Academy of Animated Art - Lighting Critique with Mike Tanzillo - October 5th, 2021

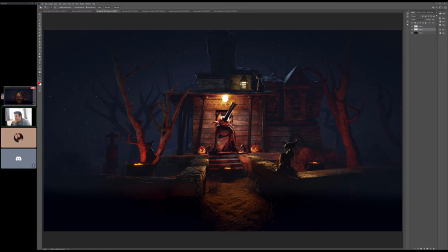[4:12]
I guess what it is with this bounce light, let's just pretend like this thing is kicking up a little bit more light than it really is, and just pushing. And using that I can turn that up. That's not a problem. Cool. But yeah, you're getting some like. The moonlight hits on the roof look really nice. You're getting some of them in some of these trees too.
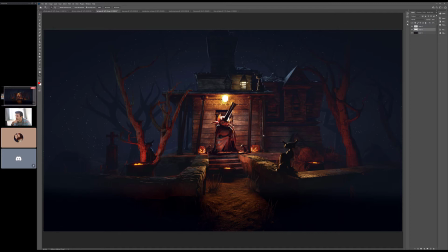[4:31]
Like I said, the rims on the cats are looking really good. For this wall, maybe increased. Basically, I want the texture to be a little bit smaller because it feels a little big right now. So maybe just like increase the the tiling.
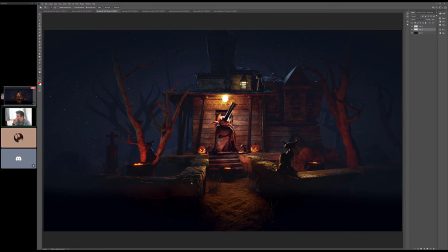[4:50]
The tiling. Thank you. Okay. But yeah, like the way this moonlight is hitting the top of this, if you could try and sprinkle that into like maybe these gravestones and stuff, like that's great because it looks so pretty. It's like good stuff. Sure. Yeah, this is getting better every day.
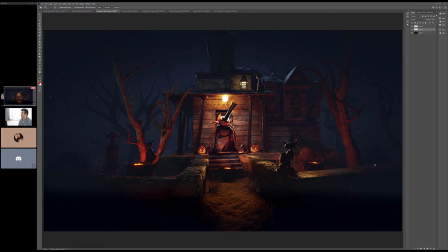[5:06]
I like it. I like it. Cool. Cool. All right, let's hop back.
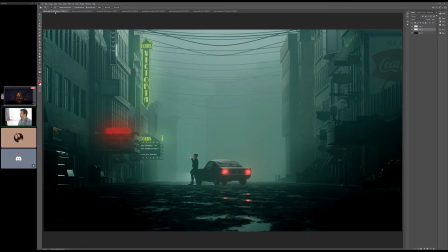[5:11]
We'll go Alfredo's, and then we'll just go alphabetical order left to right. Okay, Alfredo. This is looking good. I think the oh, we lost Kat because she was running out the door. Okay. So I think the biggest thing that I would have you work on here, because everything, like we're getting some darkening towards the bottom, and that's all looking good.
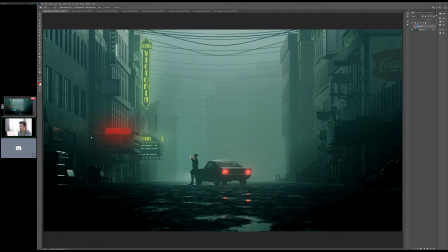[5:30]
The biggest thing that I would say to work on right now is these neon lights. I think if we get those right, they will add a nice like little punch to the scene that'll look good. So I just Googled some reference here.
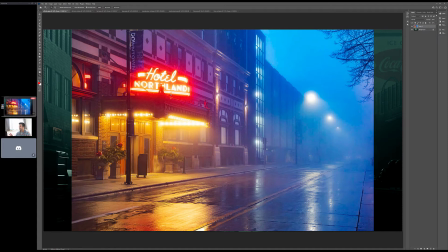[5:49]
And I just looked for like neon lights and fog and lights and fog. I think that, let me even just isolate this here.
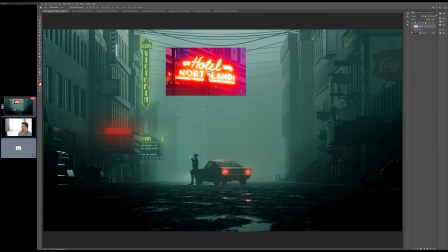[6:00]
So if we can get, it doesn't need to be this extreme. I'll actually put this next to the Apollo sign. But what we're looking for is a brighter core so that it's not just red, so it actually goes white in the interior and then it glows red around it.
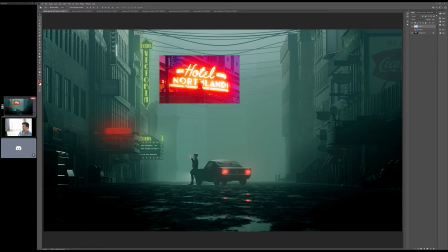[6:15]
And then a little bit there, and then same thing up here, but with the yellow lights in the low sign as well. Even the backlit letters as well. There will be some other stuff that we wanted to make adjustments to this, but I think that would be a really good focal point for you because if you can get that looking right,
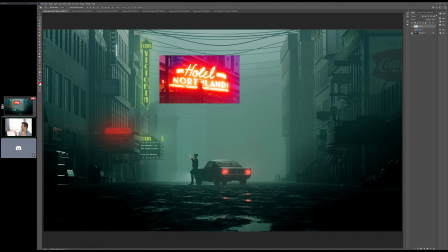[6:34]
then everything else will really start to come together well. Because we can do, and then truthfully, what we can do is we can use the same techniques that you're doing to get that and get them on the tail lights as well, because the tail lights need a little bit of this too.
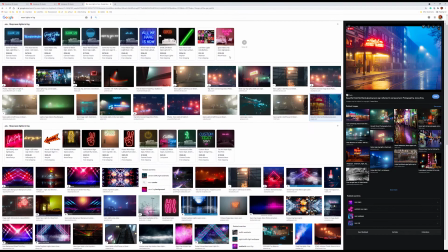[6:51]
Like if I did like a neon lights and fog search here, and if I did tail lights and fog,
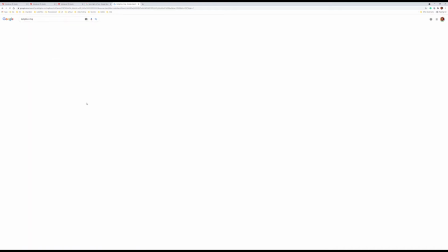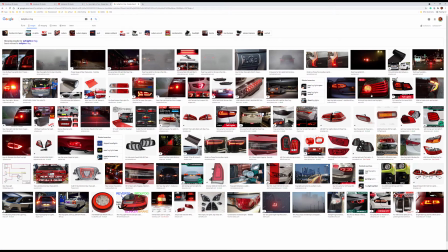[7:05]
let's see. I mean, because you can see in a lot of these like the more detailed individual components of this.
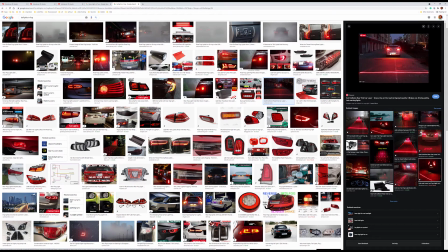[7:11]
Even in this one, there's like that bright. Let's do this one. Because this is closest to, I would say this is pretty close to what you have in yours.
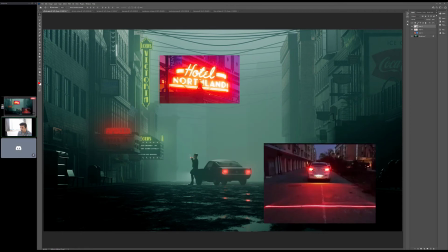[7:23]
You know, just like this brighter core, and then it just like falls off a little bit. And then we can keep that shape, because those three like verticals like scream, is that a Mustang? I think it's a Mustang. That type of car to me.
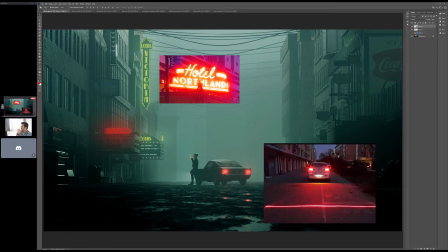[7:35]
So I think just having those to be bright, and then, so it's like, so next steps, just focus on the super bright elements, and I think you'll be in a really good spot.
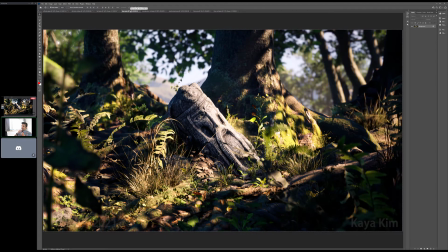[7:44]
Kaya, I think this is looking really good. I think if it's me, I would do a bit, just like a touch more fill light in there. I think your contrast levels are a lot better.
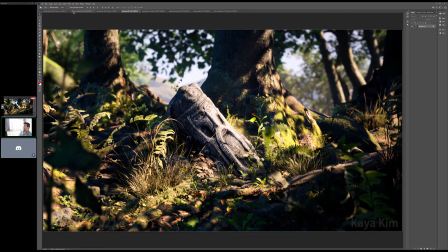[7:59]
I can, like if I take this image and I blur the heck out of it, which is essentially the same as squinting at it,
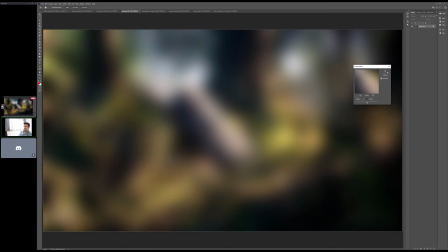[8:08]
you know, like this area in the middle is starting to kind of pop out. Actually, it's a little bit right here.
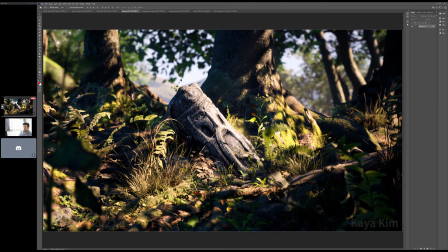[8:13]
Let's see what that. It's like right in there. So yeah. So, but basically, I think we're getting the focus in the right spot. You've got that natural vignetting going on.
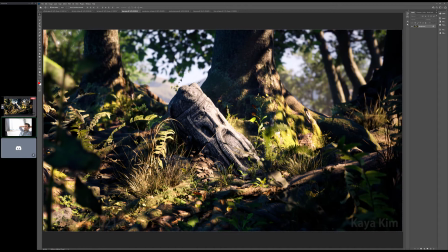[8:22]
That's really great. I just think that there is, and you see this in the forest, right? This surprised me. We were doing reference shoots for the film Epic, which all takes place at like very low to the ground in the forest this way. You would be surprised how much warm bounce light
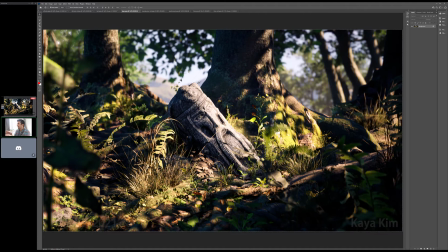[8:40]
happens from the sunlight hitting the bed of the forest and kind of bouncing back up. Because what ends up happening is you get a lot of like dead leaves and stuff down here, and like the wood of the trees themselves. And that creates kind of a warm underbrush.
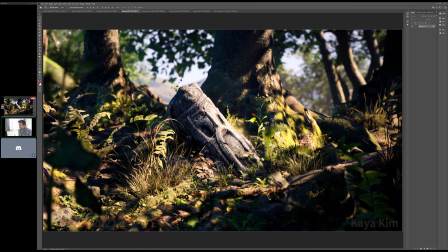[8:58]
Even though you see some greens in here, there's more warmth in the mud and all that. So it kind of creates this warm bounce up in there. So really what I want to see is probably just like an area light or something here at the ground, just like bouncing up, because you want the sunlight to hit here and then create almost an inverted
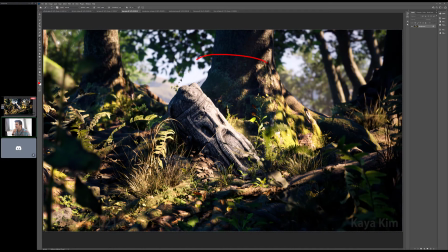[9:16]
variation where it's actually a little bit lighter closer to the bottom and gets darker as you go up. So I just want to see a little bit of that bounce in there on some of these elements, but it's really, really beautiful. Your shaping is there. If it was me, I'd make it a little warmer, but I think the color palette's good.
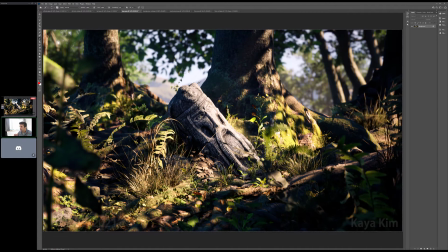[9:32]
It's just getting that in there. A couple of little things that I just noticed was, watch out. There seems in this corner to be something going on in the depth of field. Like there's some sharp edges, but then there's like internal inside of that is blurry. I just think that
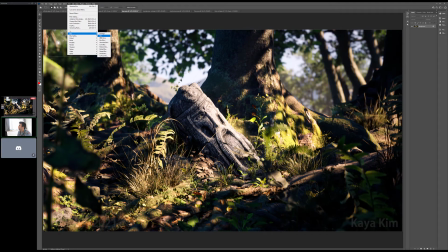[9:50]
we'll see what's going on, but like, I think just that whole area should get kind of blurred out, not quite to that level. but just something like that, so we're not seeing those hard line edges.
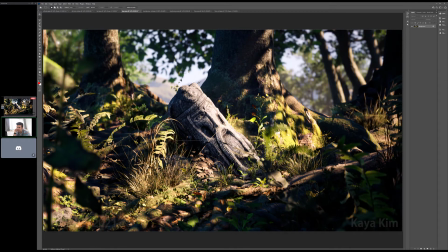[10:11]
Yeah, and then I was gonna say that I thought that these leaves might be missing their texture, but they actually look like mushrooms to me. So I think they're actually mushrooms. Everything else is looking really great though. Good job overall.
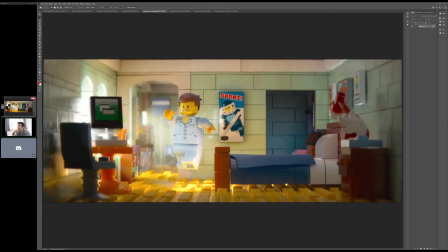[10:23]
Yeah, just really impressive. You were able to get that level in a real-time engine. Montgomery, this is looking really good. I think for me, I was
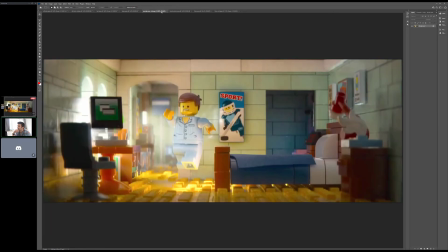[10:39]
going to say I would add ambient occlusion to some of these corners, but if I'm looking at this reference, it also doesn't get that level of darkness. In fact, there's even more bounce light. Yeah, the big thing, I would add more bounce light.
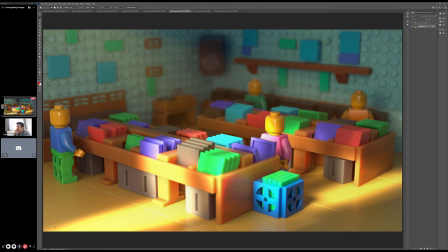[10:53]
Pretty much the same thing what I just said to Kaya, is that this amount of light would generate more bounce.
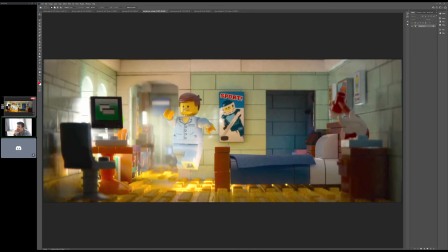[10:58]
You see it here, right? Do you see how this yellow light's, like we're getting that yellow bleed up the wall, and it's actually brighter towards the base as we go up?
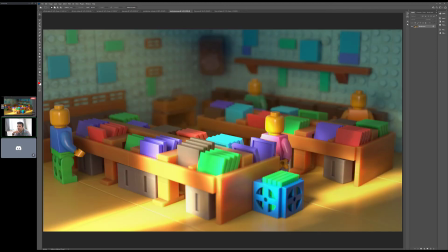[11:05]
Because it's all from that bounce light coming in there. And I think we can simulate that a little bit stronger by light bouncing up into these walls. Now, I don't necessarily think that they should be yellow, because actually it could be.
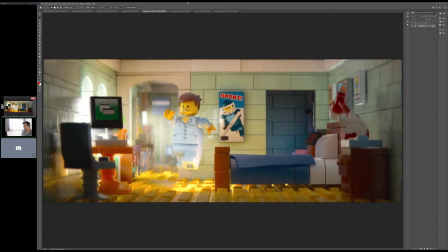[11:18]
Oh, this is kind of green. It works out here. Yeah, we could do the same.
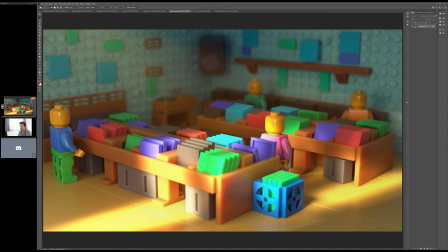[11:22]
I just try and get a little more of that yellow bounce in there overall, because then what we could do is we could just take up the kind of overall
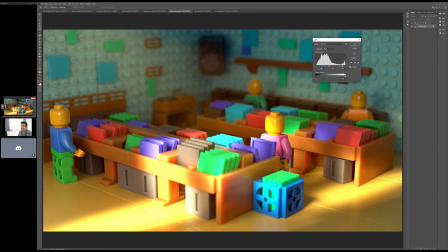[11:31]
brightness of that image and get that in there just a little bit more.
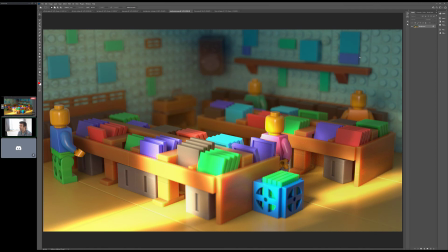[11:39]
But yeah, that's pretty much all I have on this one. I think this is looking really good. I love the depth of field that you got in there. It feels like the right amount. It's just creating that stronger secondary bounce and that super strong key light.
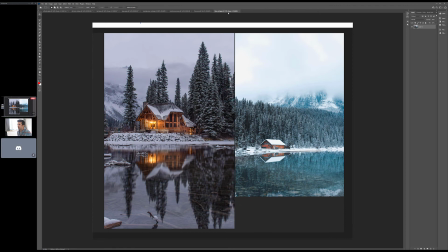[11:52]
All right, last up for today, we have Theo. Really pretty reference. Love this color palette.
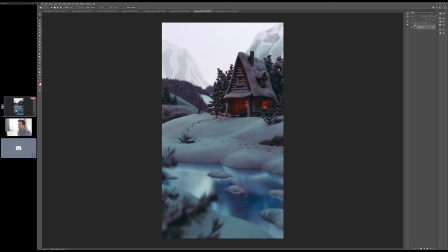[11:58]
The one thing about this is, when I see this, I just want to adjust the exposure.
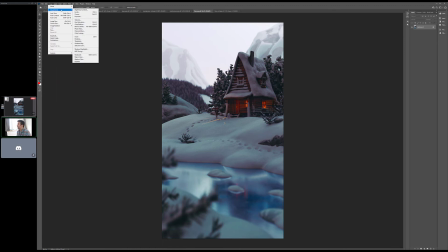[12:06]
I think it feels underexposed to me. And so like, yeah,
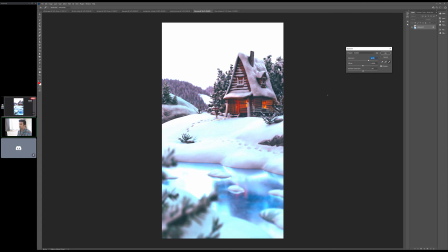[12:15]
like if the house is like my main focus, it would need to be, let me do levels actually.
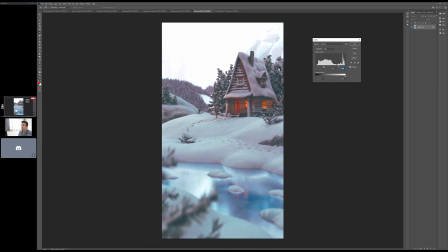[12:21]
It would need to be more inside like this range.